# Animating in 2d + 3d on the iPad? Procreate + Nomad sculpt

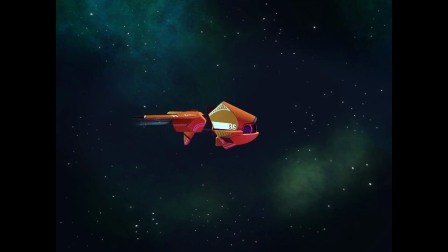(20:29)
And there we go, you can see that small movement just gives it a little bit of life and stops it being so still and unrealistic. Unrealistic for a spaceship.
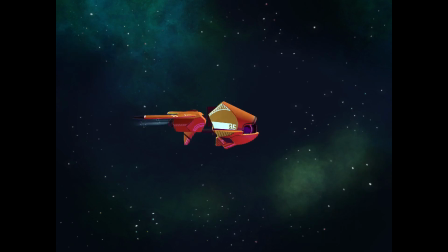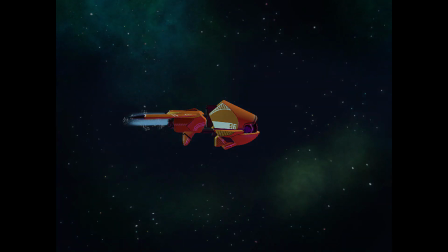Now this is the final piece of animation that I need before we can get everything wrapped up. So I want the ship to warp at the end. So I'm thinking about the movement of the ship as it's warping, and then the actual warp itself as 2 separate things. So I've got this kind of squishing of the ship, and I'm also putting an overlay on each of them of white and increasing the opacity of that each time so it becomes more white as it shrinks down. And then I want this ball of white light, and then for it to streak off to one side. And this was fairly simple to do.
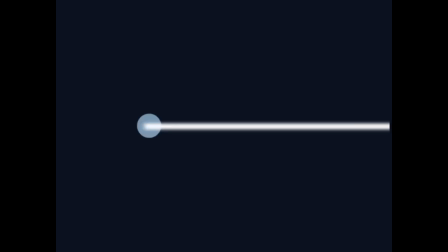(21:42)
I've just got balls of different side and different opacity, so it starts off low opacity, becomes really opaque, and then low opacity again. Doing a similar thing with the beam as it grows, and then obviously we're kind of coming down to a point and then streaking off to the side. I had a lot of fun with this one, playing with the frames at the end to get the timing just slightly different.
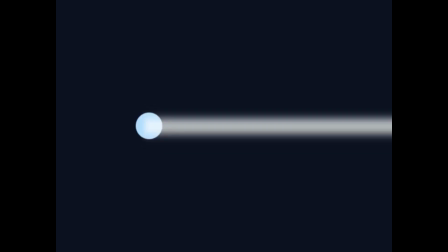(22:05)
So we've got this nice consistent grow, and then whoosh, it shoots off to the side. Right, okay, moment of truth. So I've got all of the components ready to go. Now everything is going to be exported into DaVinci Resolve, which again is free software, and it's what I edit all of my videos on. Now interestingly, for the pieces that have transparent backgrounds, if you export them as animated PNGs, they don't work. But what you can do is export them as a PNG file, which then separates it into all of the individual images, and then select all of those images, drag them into DaVinci, and it automatically puts them in as an animated PNG. Took me a long while to figure that out, a lot of time wasted, but everything's coming together now. I need to do some music, sound effects, voiceover, but I think we're going to skip that part and we're going to go right to the animation. Are you ready? Okay, world premiere of Space Adventure in 3, 2, 1.
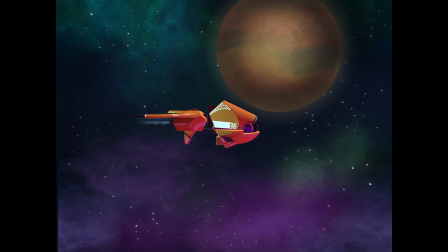(23:19) Looks like we lost them, Captain. Great work, computer. Let's warp.
I am so stupidly happy with this. Like, I could not be happy with it. I'm beaming, as you can see. I really enjoyed this. I've always loved animation and just kind of dipping my toe in. I used to make flick books. I suppose that counts as animation as well. This is my second ever animation in Procreate and my first ever time utilising 3D as well. I really want to know what you guys think. Leave a comment down below. Whilst you're there, don't forget to subscribe to the channel as well. More of this content definitely coming. I think it might be time for me to redesign my channel intro. What do you guys think? Again, leave ideas down below. As always, I really hope you've enjoyed today's video, and until next time, goodbye.